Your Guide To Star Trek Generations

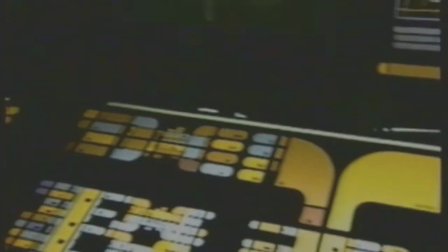[12:28]
Along with the makeup, the visual magic of Star Trek includes massive sets,
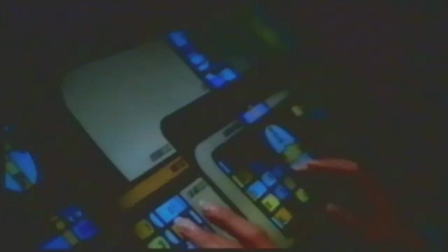[12:33]
high-tech gadgetry, and stunning special effects.
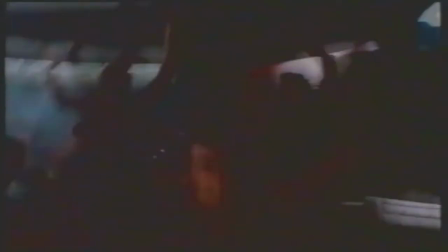[12:40]
The bridge and a couple of other sets were gimbaled, so they would actually shake. So the sets shook, we shook, the camera shook, the soundstage shook. The chairs exploded.
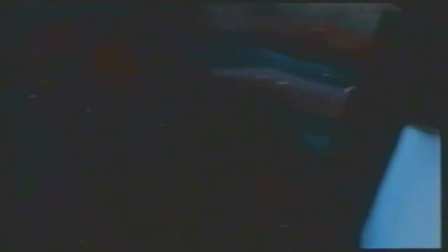[12:50]
There were ejection seats built in. It was fabulous.
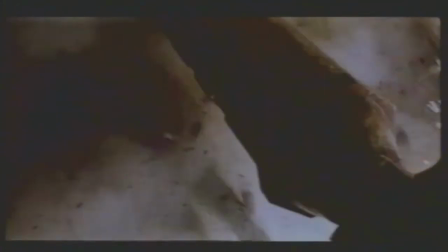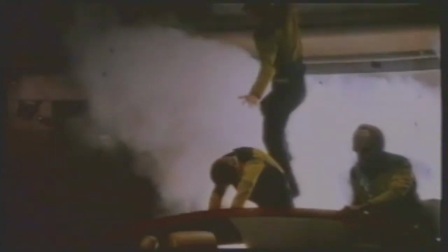[12:58]
In one of the film's most spectacular special effects sequences, the crew of the Enterprise faces off against the evil Klingons.
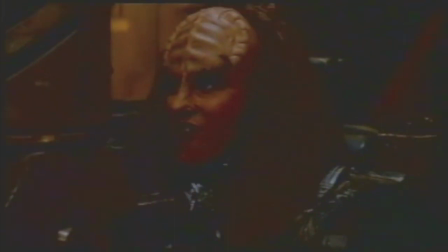[13:06] Fire at will.
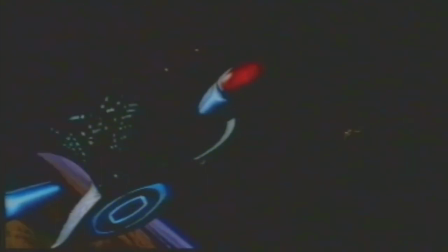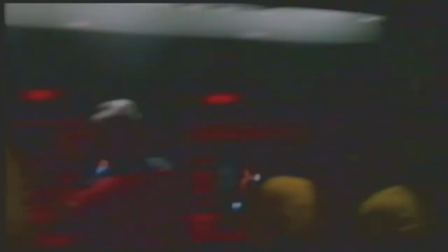[13:13] What do we know about that old Klingon ship? Any weaknesses?
To shoot this ultimate confrontation, several models of the Enterprise were built.
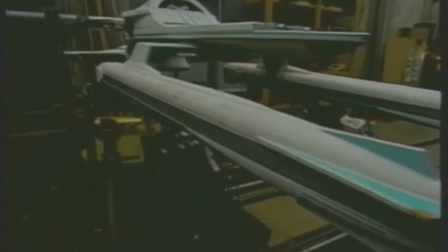[13:21]
The effects team spent months constructing replicas ranging in size from a 4-foot miniature to a 25-foot fully operational model.
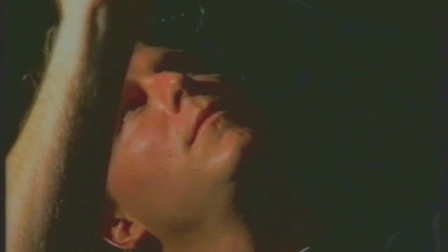[13:30]
We're building a lot of new things for it. We're doing some pretty intricate paint jobs on these ships, and we're doing lighting to try and bring a lot of detail to it. Because the Enterprise will be 40 feet across, and we want it to hold up and really have a lot of nice detail on it.
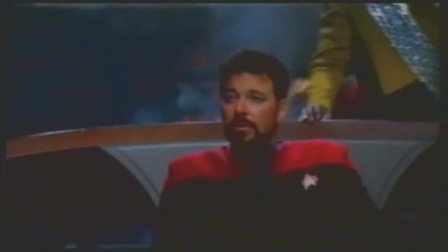[13:49] Begin separation sequence. Full impulse power once we're clear.
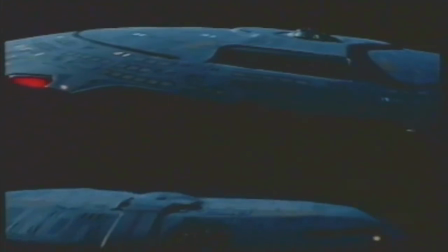[13:55]
What's going to happen if the ship's getting shot up? Eventually they're going to separate the saucer from the body, and as the saucer accelerates away from the body explodes behind them. And the explosion from the body makes the saucer go into the atmosphere of the planet.
Helm controls are offline!
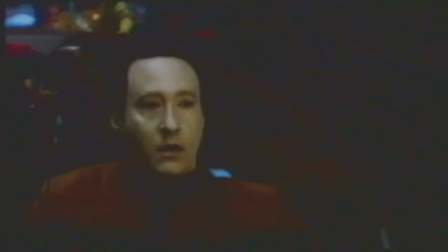[14:13]
To create the effect of the Enterprise penetrating the planet's atmosphere, the filmmakers used a motion control camera.
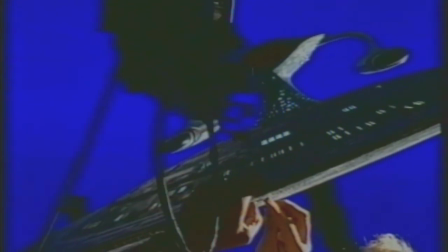[14:22]
How's that? By shooting multiple takes of the miniature, they are able to add new elements to the shot.
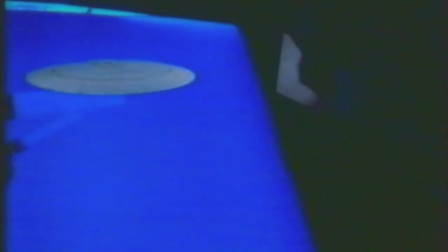[14:29]
The process begins with a blue screen background, which is replaced by a black matte. Additional passes capture the exterior lighting of the ship, as well as the interior lighting.
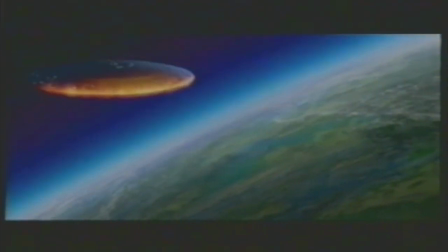[14:40]
The final shot adds the planet's surface and a rim of fire.
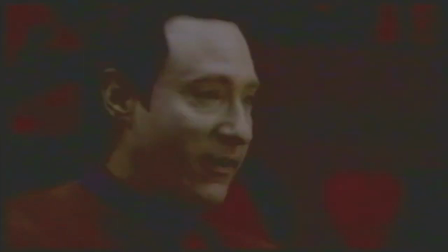[14:47] Attempting to level our descent!
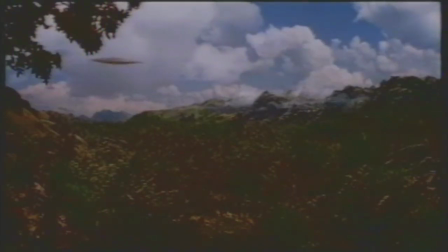[14:49]
To achieve the crash on an alien planet, the effects team constructed one of the largest landscape miniatures ever built. this has to look really big.
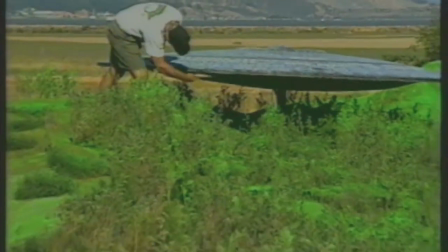[14:57]
So of course we want to build the model as big as possible. It's 100 feet long by 40 feet wide.
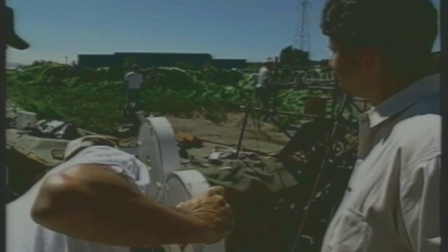[15:03]
We started with a basic substructure of plywood. Over that we sculpted these foam mountains.
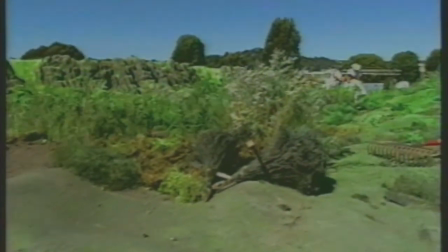[15:10]
We laid carpeting over the set, and that gives us the nice kind of rolling hill effect.
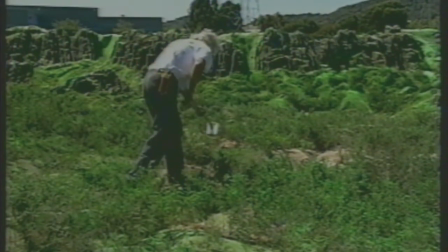[15:15]
As far as the dressing on the top, we're using a variety of things. We found this fluorescent green paint that's used to mark streets,
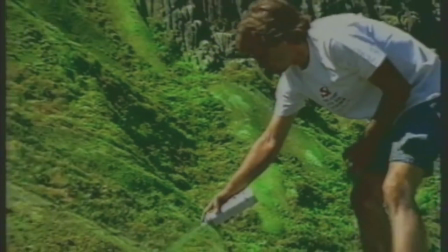[15:23]
and we use that to paint a lot of the green hills, which to your eye look way, way, way too green, but on film,
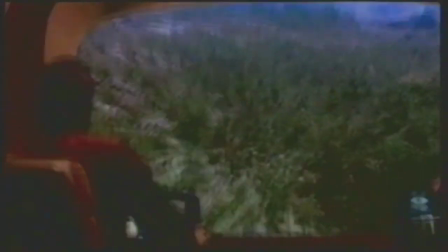[15:28]
it looks great.
All hands, brace for impact!
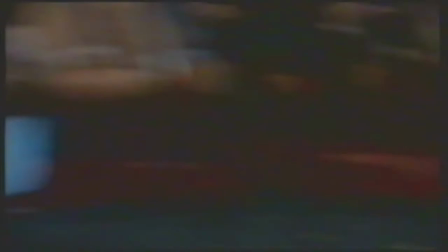[15:34]
For a dramatic shot of the saucer flying directly at the camera,
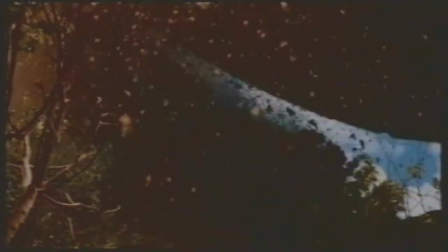[15:39]
the filmmakers had to devise a way to capture the action without destroying their equipment. The camera needs to be directly in the path of the ship,
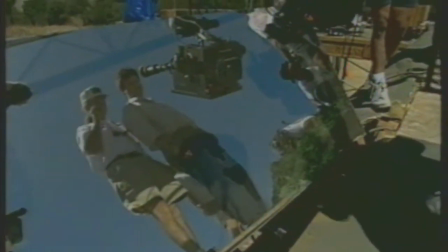[15:47]
so we're placing a mirror in there to get a virtual viewpoint that's right in the path of the ship. We'll plow right through here, smash right through the mirror, and we'll get our shot.
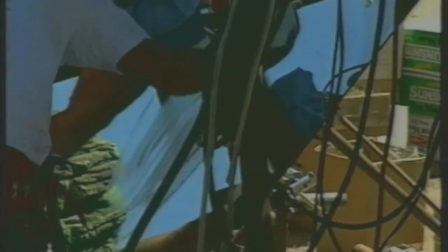[15:58] All right, here we go, folks. Standing by, please. Everybody's on your marks. Stand by!
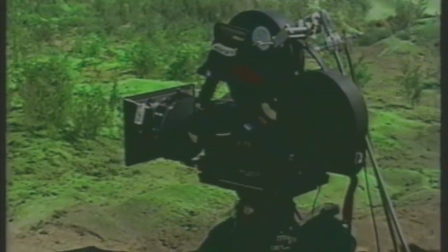[16:03] Roll cameras. And action!
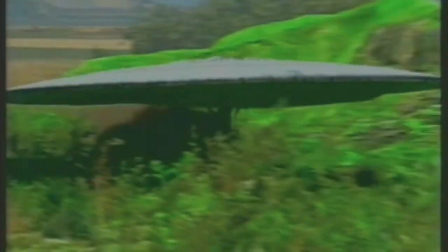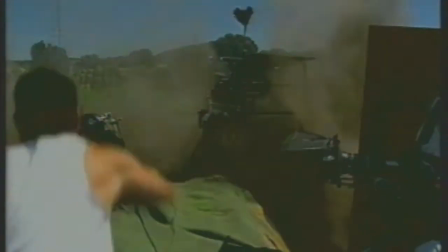We got a really nice piece there. Boy, real dramatic, right into camera.